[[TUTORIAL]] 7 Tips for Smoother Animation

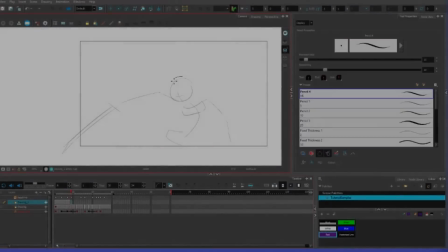0s
So, does your animation look sloppy, choppy? You aim in for that glib smoothness like a buttered baby seal?
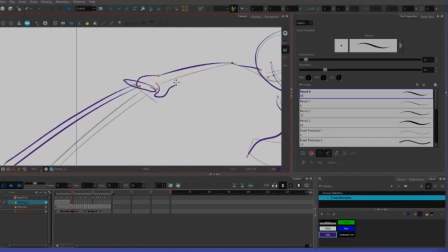6s
But for some reason you just can't attain it. It's just out of your reach, and you don't know why.
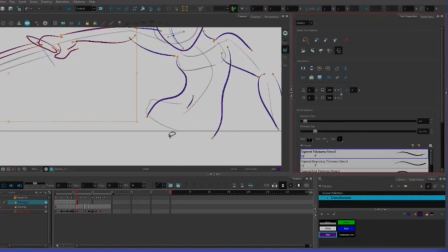11s
People tend to associate smooth animation with quality animation, which is a completely false equivalence, as animation quality and animation smoothness aren't necessarily codependent.
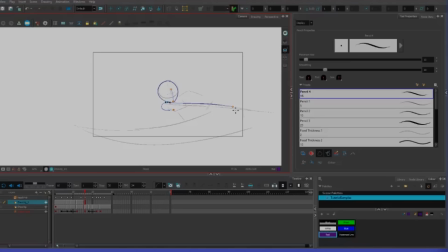21s
You can have good animation that isn't smooth, and smooth animation that looks like garbage, in addition to having animation that is both or neither. In the quest to pursue smooth animation, I often see other animators, especially newer ones,
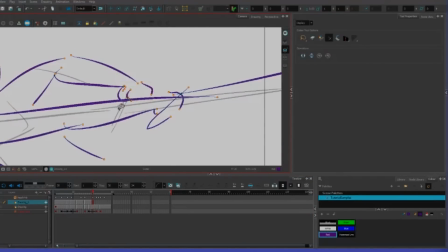32s
make decisions and mistakes that instead of smoothifying their work, make it look mechanical and choppy. Many of these mistakes are built on misconceptions that I will be breaking down for you. So this tutorial is 7 hot tips to make your animation not look like hot garbage.
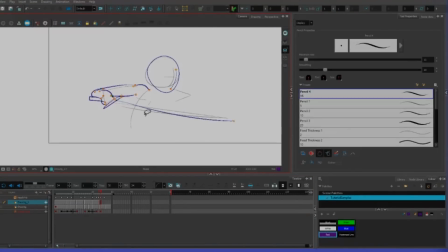47s
Do note that these tips will also apply to any animation program as well. While I'm using Toon Boom here, the process would be almost identical in Flash.
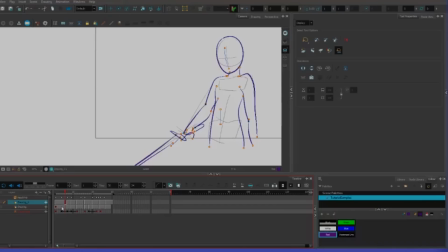54s
Just for any rig stuff you wouldn't have to worry about pegs. But this also applies to Photoshop, Clip Studio Paint, TV Paint, even if you're just using pen and paper. These are very core essential principles. They're not program specific.
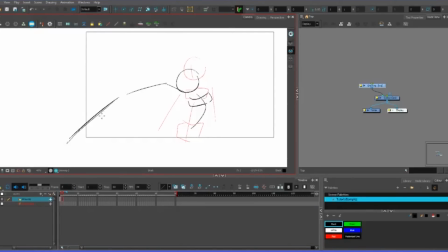70s
I'm not even going to make this part a bullet point because it should be common sense. Plan your stuff out. Don't just immediately start posing a rig or drawing a full finished character in poses without first establishing the timings you want to use. That is how you get stuff that is mechanically stiff and hugely inconsistent. Seriously, sketch your stuff first, then draw and pose over top of that.
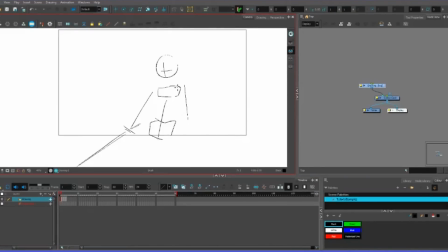89s
Stop getting ahead of yourself and just be patient.
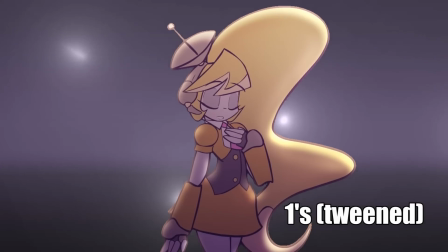95s
By far the biggest misconception I see is that to attain smooth animation, you need to animate everything at a higher FPS or in ones.
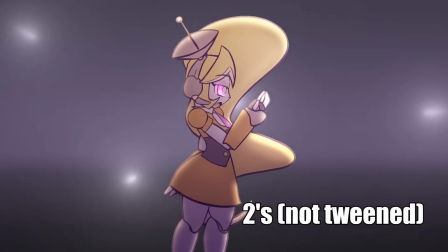102s
And this, quite frankly, is not true. While these elements can enhance already smooth animation, they will instead highlight faults with choppy animation.
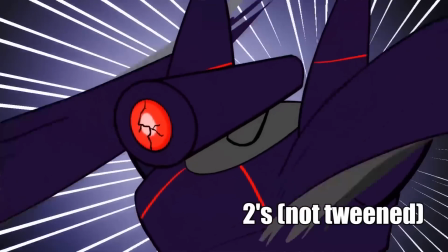109s
Additionally, faster frame rates and smaller frame resolutions greatly amplify the amount of work you have to do, which is an exceptional pain for frame-by-frame hand-drawn animation.
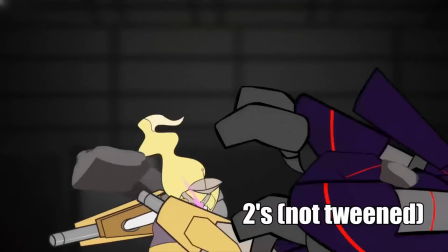118s
It also makes it more tedious to patch up your work, which leads me to my next point.
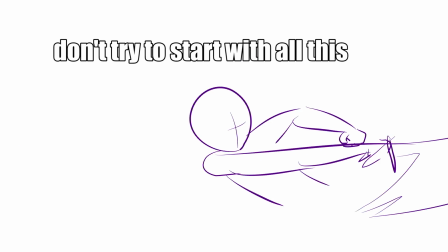126s
The second most common fault I see is people failing to prioritize what frames they need to actually be focusing on. Each motion should be expressed in as few keyframes as possible.
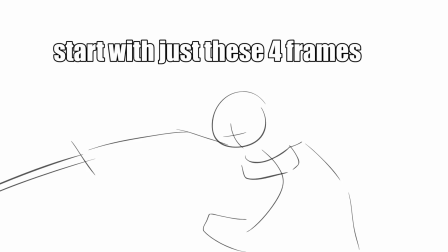136s
Don't worry about the space you have to cover to go from pose A to B, just make sure pose A and B are strong and consistent. Captain Underpants has amazing fliporama technology that gets fluid animation with just 2 goddamn frames.
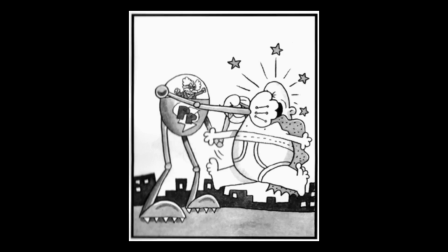148s
You can follow the same principle. If your animation is legible without the frame, it's not a keyframe, don't draw it. Yet.
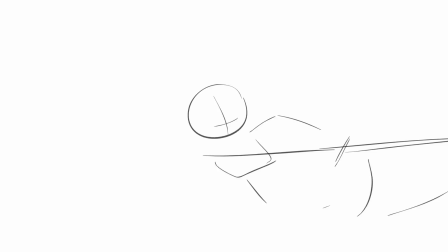158s
Recoil, anticipation, overshoot. If there's an element in motion, especially if it's fast, it has inertia that it needs to deal with. It's going to need to prepare to accelerate, decelerate, overcompensate, and come to a rest. Not every single motion will do all 4 of these things every time, but most will have at least a few of these properties.
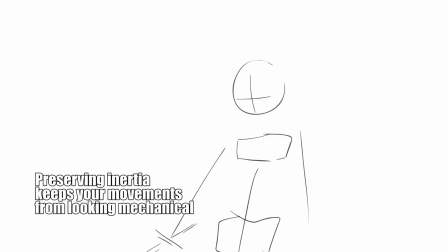176s
In my humble opinion, these should be the next frames you draw after you set up your establishing keys, before you actually start doing any in-betweening. Inertia makes your motions a lot more organic, and sometimes is even important for more mechanical objects as well.
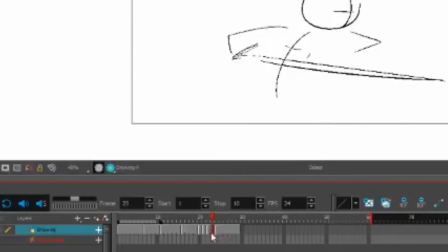193s
Actually put emphasis on your timing. You don't need each key action to be 8 frames apart from each other. Give different poses different emphasis in the timeline depending on how important they are. At this point, you should be playing back your animation a few times to make sure that everything looks good and makes sense even though it doesn't have any in-betweens or anything.
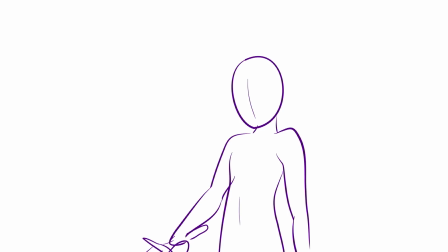209s
Once everything actually looks good, you're ready to actually start drawing or posing your rigs around.
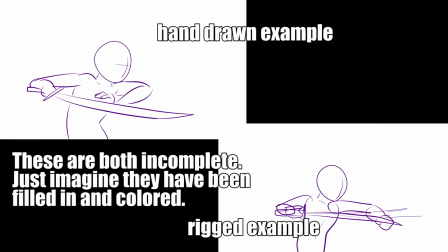213s
And now that you're starting to flesh out your animation, this is where you actually have to start worrying about easing and in-betweening.
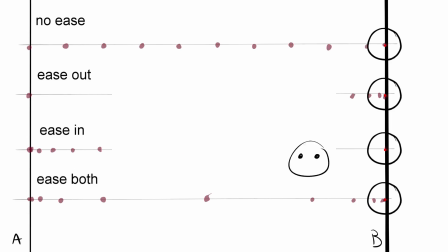219s
Doing straight eases from point A to point B will look stiff and mechanical and stupid. Ease in whenever something needs to accelerate or move, such as when falling or punching. Ease out when something is going to slow to a stop, such as at the top of a jump. And ease both when it's a more organic translation from point A to point B, such as repositioning or shifting in posture.
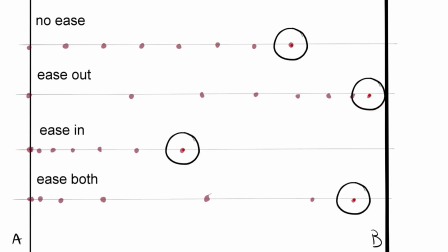236s
This applies when tweening as well as with hand-drawn frame-by-frame stuff.
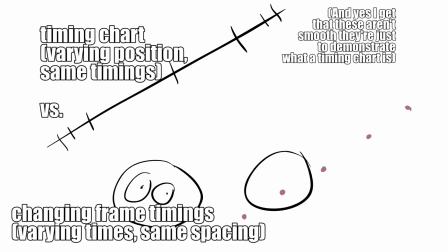240s
With hand-drawn, you instead can attain easing and acceleration via timing charts, which can look smoother by the way because there will be more frames present,
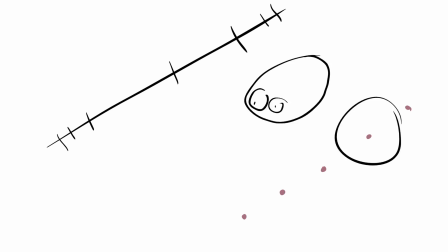247s
or simply by adjusting the timing on your existing frames.
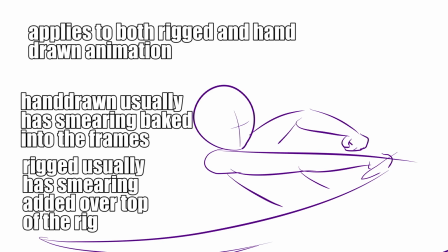255s
Distortion is especially helpful whenever you have something that's moving quickly, and it can come in a few varieties such as smearing and deformation.
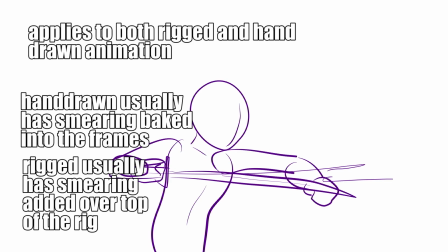262s
Smearing is basically a hand-drawn motion blur.
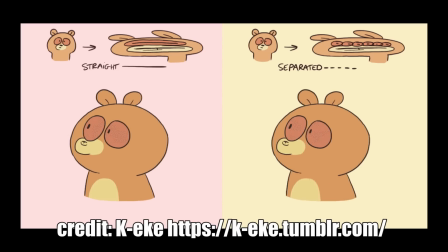264s
This can help mask fast motions or even give you the illusion of a motion in exceptionally fast cases, such as when you need to go from point A to point B in just 2 frames.
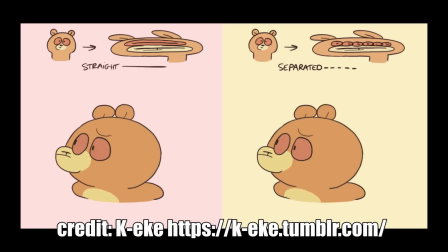273s
To keep this short, I won't tell you how to make your smears, but just make sure that their shape follows the path of the motion that you're going through. Deformation is a little bit more like squash and stretch and can work in tandem with smearing or by itself. You want to animate some grade A anime titty? Then you want to learn how deformation works. As an object accelerates, it'll stretch as if the weight is being pulled behind it.
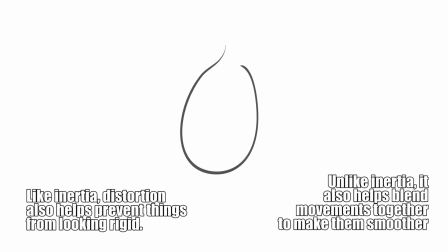291s
As it stops, it'll squash as if the weight is crashing into it. In both cases, the total volume or area should stay about the same, so stretching will mean that it gets longer and thinner, while squashing gets fatter and flatter.
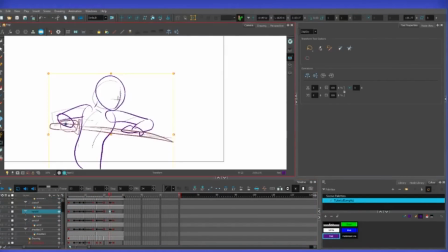306s
Scrub through your frames as you work. Make sure it stays consistent. Constantly play back your stuff and make sure you're not getting any wobbly phenomena where something looks like it's moving inconsistently or is shaking where it shouldn't be or is randomly pausing where it shouldn't.
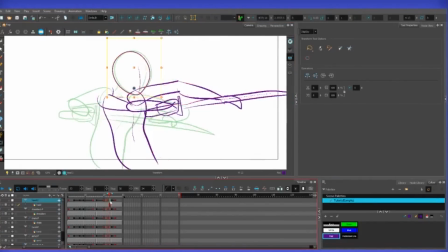320s
As you draw more frames, make sure they stay consistent, using onion skinning as a checking tool. It can also help to take things part by part instead of trying to do everything at once. If you're animating a guy throwing a punch, animate his fist first, then the body, then the arms.
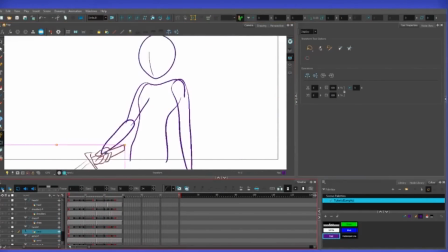332s
While not necessary, this can sometimes help with preventing wobble as you're focusing on a much smaller area at a time, making sure that it stays consistent.
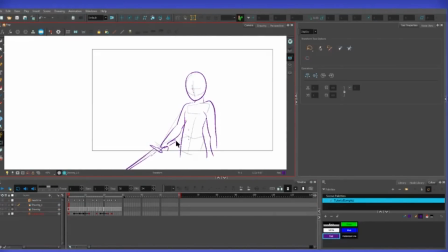344s
One other thing that I often see, and this ties into the timing bullet, people tend to want to constantly have everything in motion without realizing what this actually means.
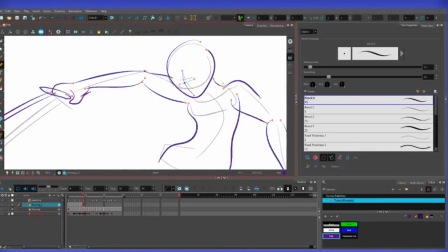353s
They often will do this at the expense of timing or via trying to add subtle details. I've already covered timing, so on the note of subtle details, these are things that you should do last.
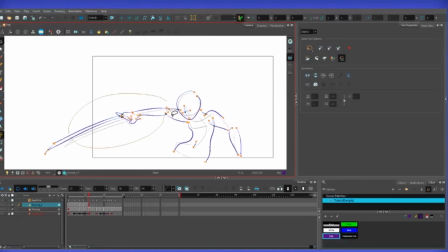361s
Do not make them part of your core animation, they are more the dressing on top.
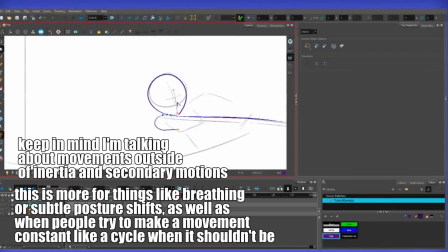365s
Novice animators will tend to often over-exaggerate them, which defeats the purpose of them being subtle.
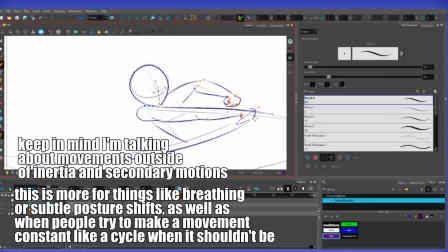371s
Or they'll try to incorporate them into keys, which is not what you should be doing.
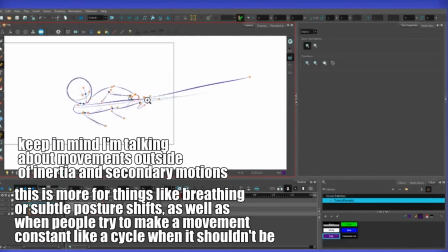375s
And too often I see animators and non-animators alike who think smooth means it's constantly moving, which is completely bogus.
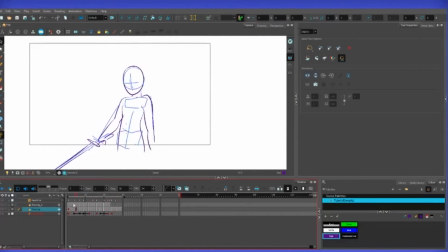381s
Constant motion has nothing to do with smoothness. This is something that is planned for from the start for certain animations.
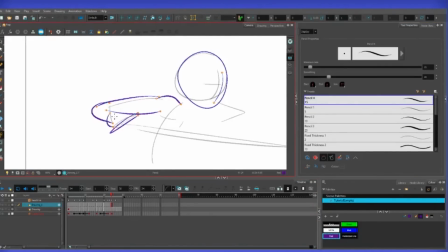386s
Only do it if your animation actually calls for it, such as like a walk cycle or something.
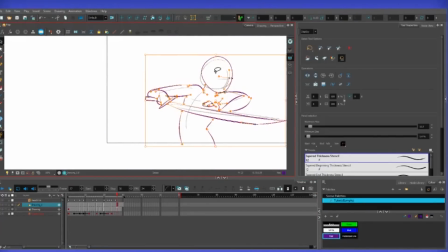390s
And if you do need to do it, make sure that the movement speed is consistent and it doesn't fluctuate randomly, just like you should be doing for all your motions in animations anyway.
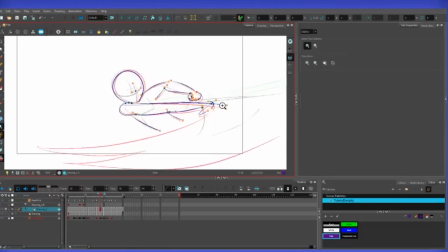398s
Honestly, it's best not to worry about subtleties in animation until you're happy with the overall thing. Some examples of subtle animation might include things like a slight rise in the chest for breathing.
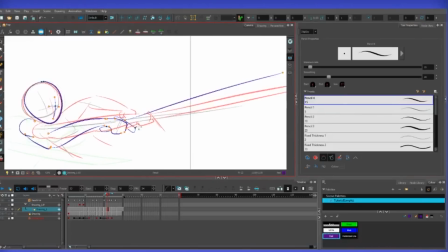406s
That all said, many animations on TV will still rarely use constant subtle animations.
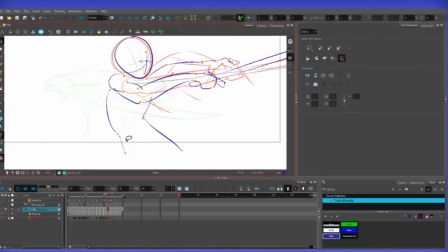412s
They aren't as necessary as you think. Don't worry about them unless you actually want to deliberately do them. So to help demonstrate these points, I've had a few people send me animations that they feel need some critique.
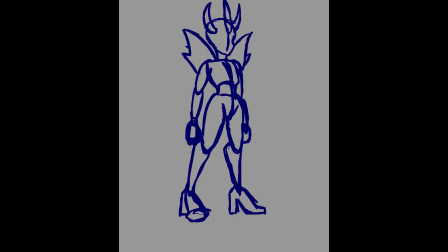427s
This first one is by The Loving Fool, and is a good example of timing and priority. The frames here are consistently drawn, but their timing isn't giving a sense of weight to certain motions and actions.
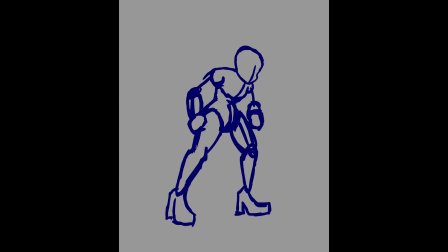436s
There are also parts where it feels like there's too much of a pause between the motions and there's little reaction from the body. A simple halfway fix for this is to adjust the timings.
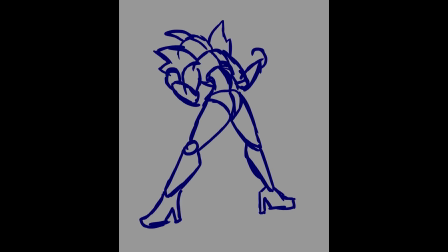444s
Here I've identified what I feel to be the main keyframes and have given them a little bit more time, while the rest have been sped up a little bit.
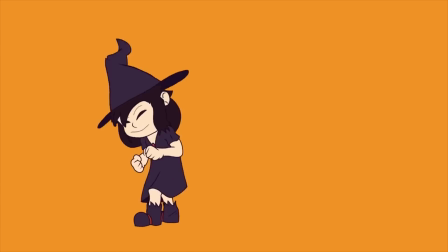451s
This next animation is by Bees and is a bit more polished and finalized. This is another good example to talk about timing and priority.
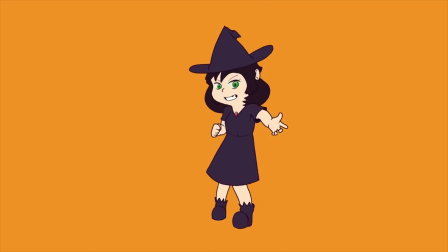458s
The thing that sticks out to me is the way the arm comes out and the anticipation for the jump. These feel a little drawn out and kind of blend into one another.
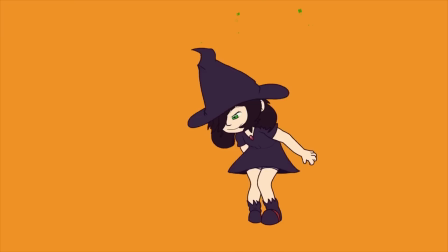465s
They feel a little slow and also remove a little bit of the impact from the jump, which by comparison comes out quick.
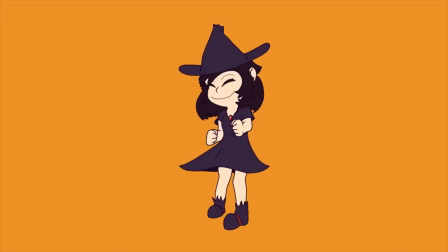470s
This doesn't feel as smooth as it could because some of the motions feel extra sluggish while others feel extra fast.
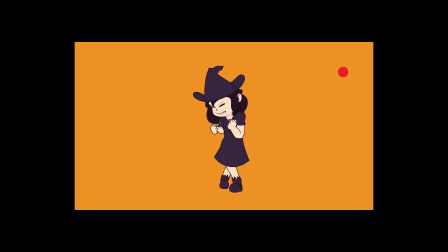475s
It's kind of hard to pick out exactly what the key frames are for this animation, but I think I've determined here what would be essential.
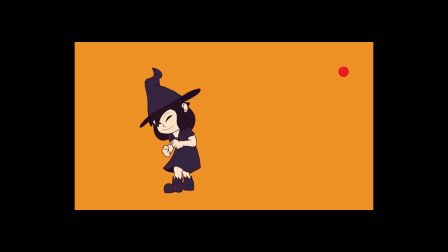481s
Here is the new timing that aims to put a bit more emphasis on the jump. Here it is compared to the original.